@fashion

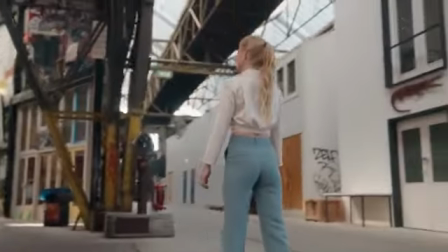In this tutorial, I'm going to share 7 creative gimbal moves, epic shot ideas for cinematic video.
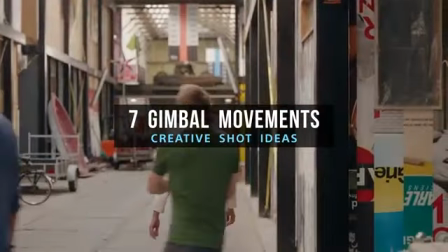I'm not just going to show you how to do it, I'm going to tell you why and when, what lenses to use and what your gimbal settings should be.
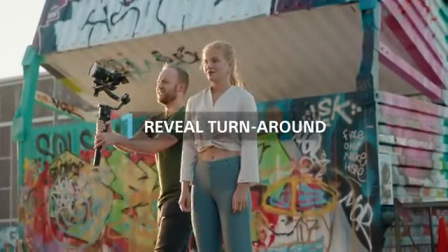Number 1. Reveal turnaround.
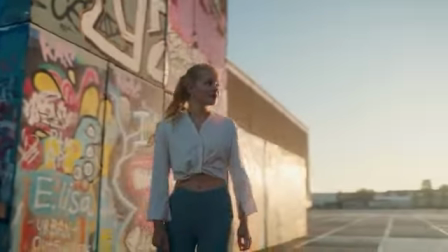The purpose of this shot is to introduce the character into the frame with the potential of introducing a second character.
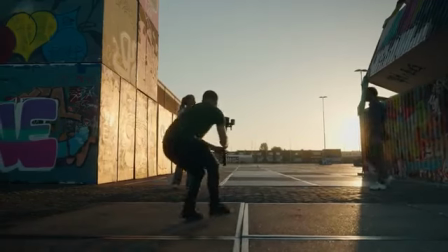A reveal generally works better when you bring the subject into the frame with movement.
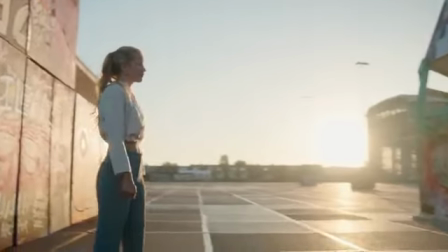In this case, turning around looking to see who or what's behind him.
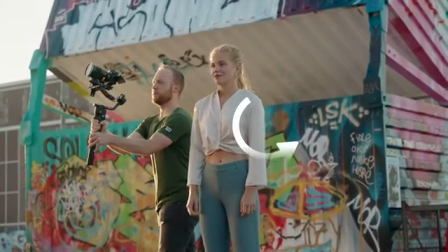If you're shooting from the right shoulder, the turn action should be from the character's left shoulder, creating opposite movement.
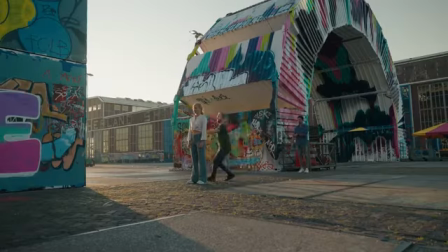To make this shot more dynamic, start by aiming the camera up and pull it down to elevate your character with the gyro effect.
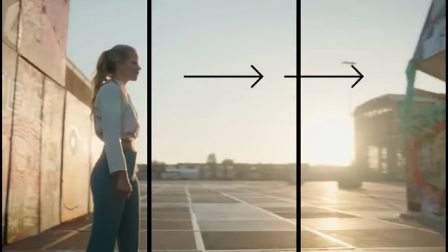Then, as you swing around, keep them in the left third of the frame to focus the attention on what's coming into the frame and slowly level the camera out.
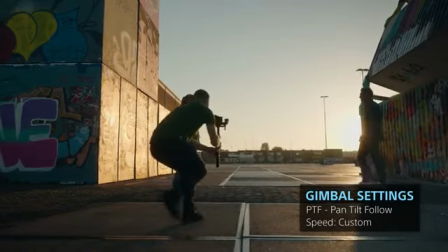Put your gimbal in pan, tilt, follow mode with the movement speed on custom, which I've shared in the description below.
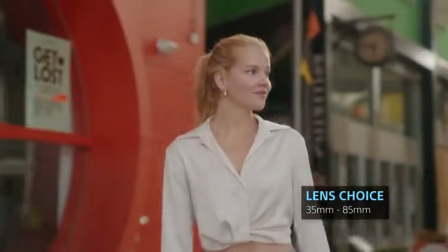Personally, I prefer this shot on a 35mm lens, but you can also get some more parallax with a 70mm lens as seen in this example.
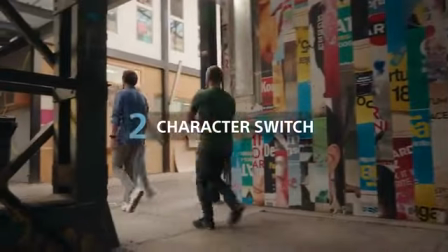Number 2. The character switch.
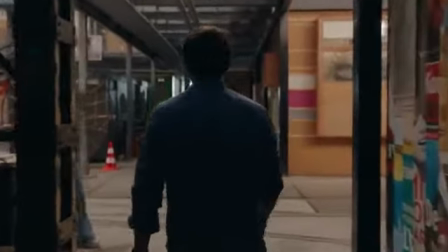One of my favorite shots often used in cinema is when the camera follows one character and switches to another character going in a different direction.
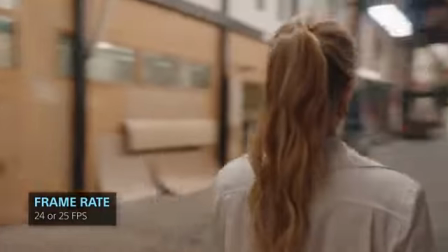This dynamic move can be used to introduce different characters or different roles, like in a busy restaurant or an office setup.
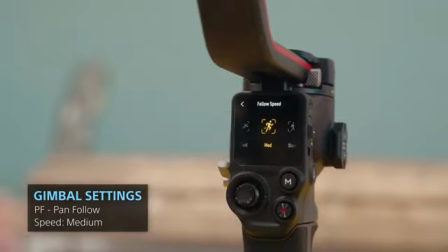Use pan follow mode with the gimbal speed set to medium since the transition happens quite quick.
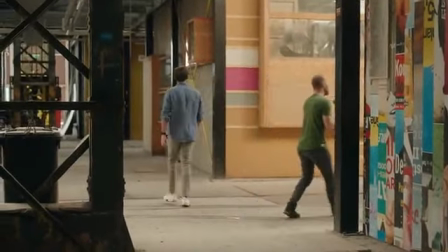In this case, when following a subject from behind, using a wider lens will give you more movement with the foreground passing by, especially when a switch happens.
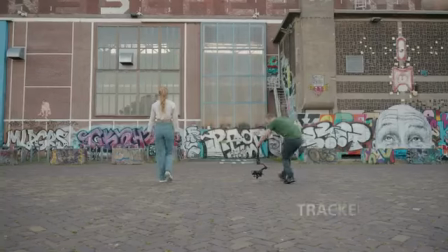In this case, 24mm. Number 3. The tracker reveal.
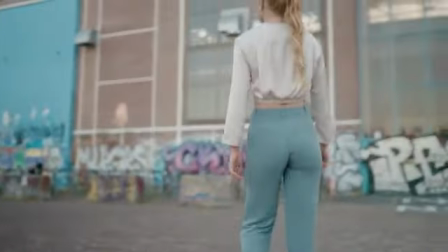If you want to take your gimbal moves to the next level, try to combine standard movements with each other in one seamless move.
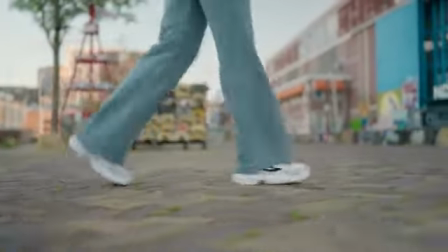Here we start with the standard side track. First, you only focus on the feet of your subject, but the goal is to reveal them arriving at a location.
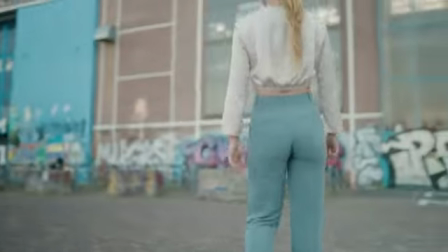So at the right time, you go around the back and slowly pull out, revealing more of your character and how they fit into the environment.
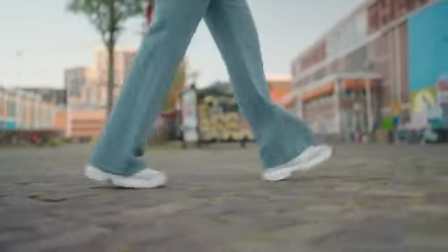Initially, when you focus on the feet, it creates anticipation because you know nothing about the character,
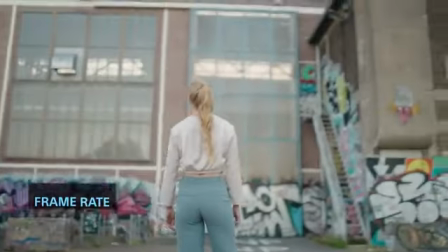but doing a reveal of both in one continuous move makes it more dynamic.
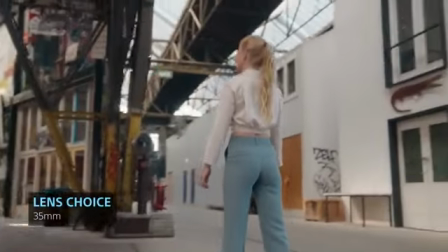A 35mm will give you a good distance from the feet, but is wide enough when you pull back.
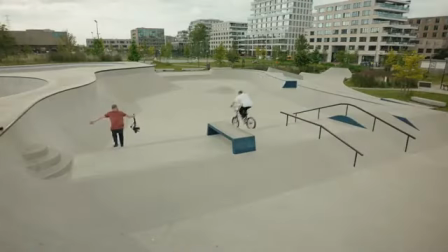This shot works better in inverted mode. In fact, I shoot about 90% of my low shots this way instead of the standard underslung mode.
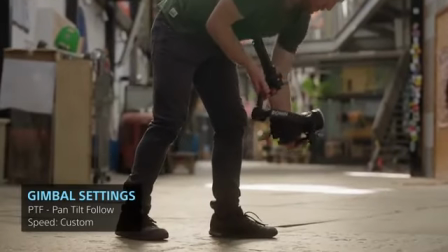Put the gimbal into standby, turn it around and switch it on again.
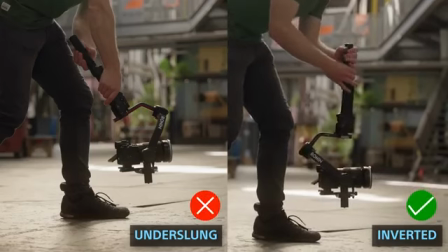This will give you better results in pan, tilt, follow mode because the gimbal has more freedom of movement.
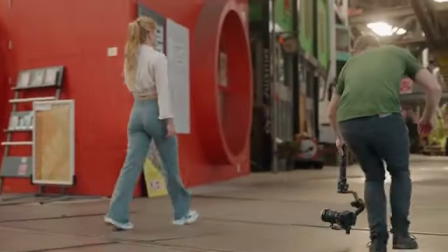Stay at the same level, and as you start turning around your subject, you slowly pull the stick at an angle,
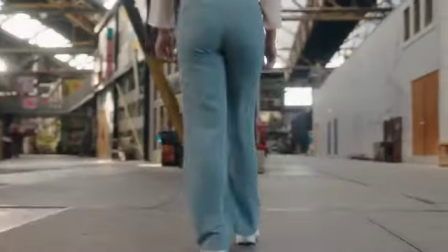causing the camera to slowly pan up with your movement while you move backwards. Number 4.
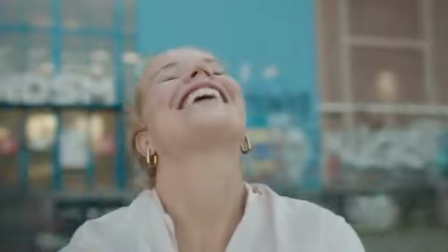Point of view swing. Emulate a point of view perspective of two people dancing, and once you've established that they are in fact spinning,
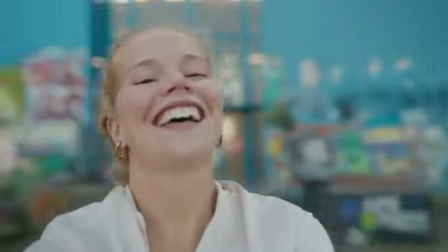cutting to a quick shot of the individual's faces make for an interesting scene. How to do it?
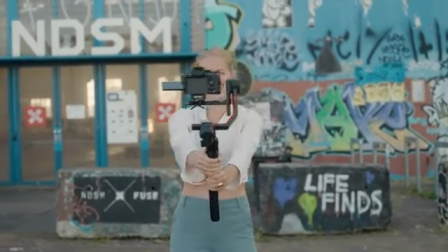Although you can do the shot in selfie mode, you don't have to.
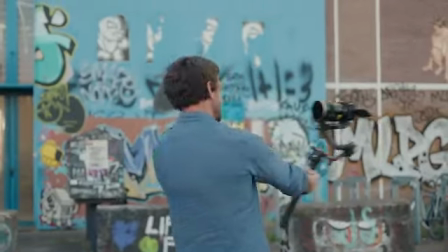Turn the camera towards the character and with arms stretched out as far as possible, let them spin around while keeping the lens on them.
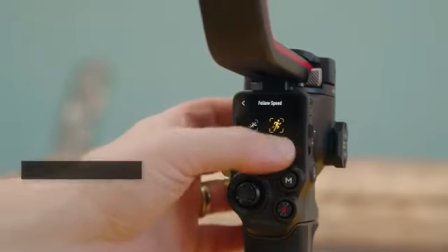In order for the gimbal to keep up, switch the speed to fast and ask your talent to give the gimbal a subtle twist to initiate the movement.
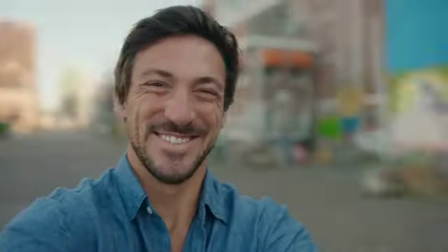This is definitely a shot you want to capture at a higher frame rate, like 50 or 60 frames per second.
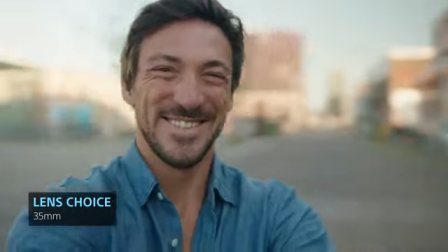On a full frame camera, a 35mm lens gives the most realistic feeling without showing the arms actually looking like it's holding something.
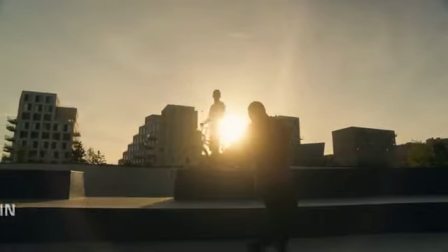Number 5. The ride in. You don't have to use a bicycle, but the idea is to bring your character into a stop.
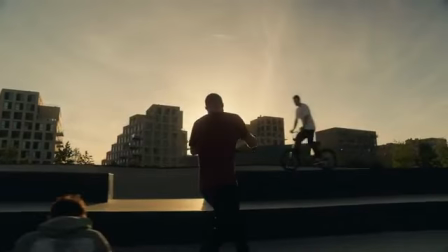Start your movement from the opposite side and do a crisscross as you sweep past.
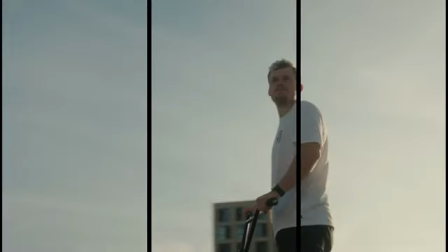Keep your character in the right third of the frame with their head sweeping the horizon.
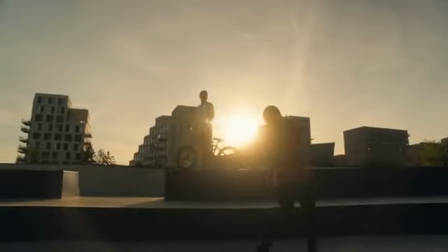Again, shooting from a lower angle will elevate your character, making this a great hero shot.
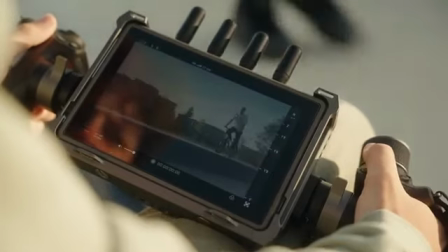Here the gimbal was set to pan follow mode, but that's because the director was doing tilt for me.
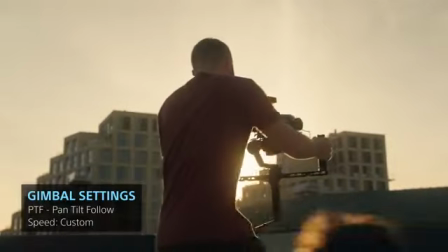So if you're a solo operator, it might be better to shoot in pan tilt follow at my custom speed.
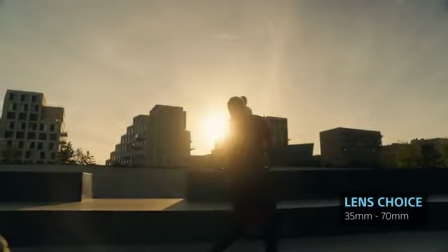Lens choice can be anything from 35 to 70mm to achieve parallax as you move past.
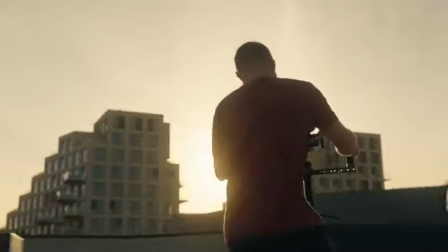In this case, I shot at 50mm. Number 6. Tilt up forward push.
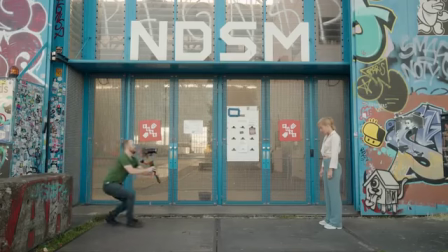Push forward towards your subject with the camera tilting up.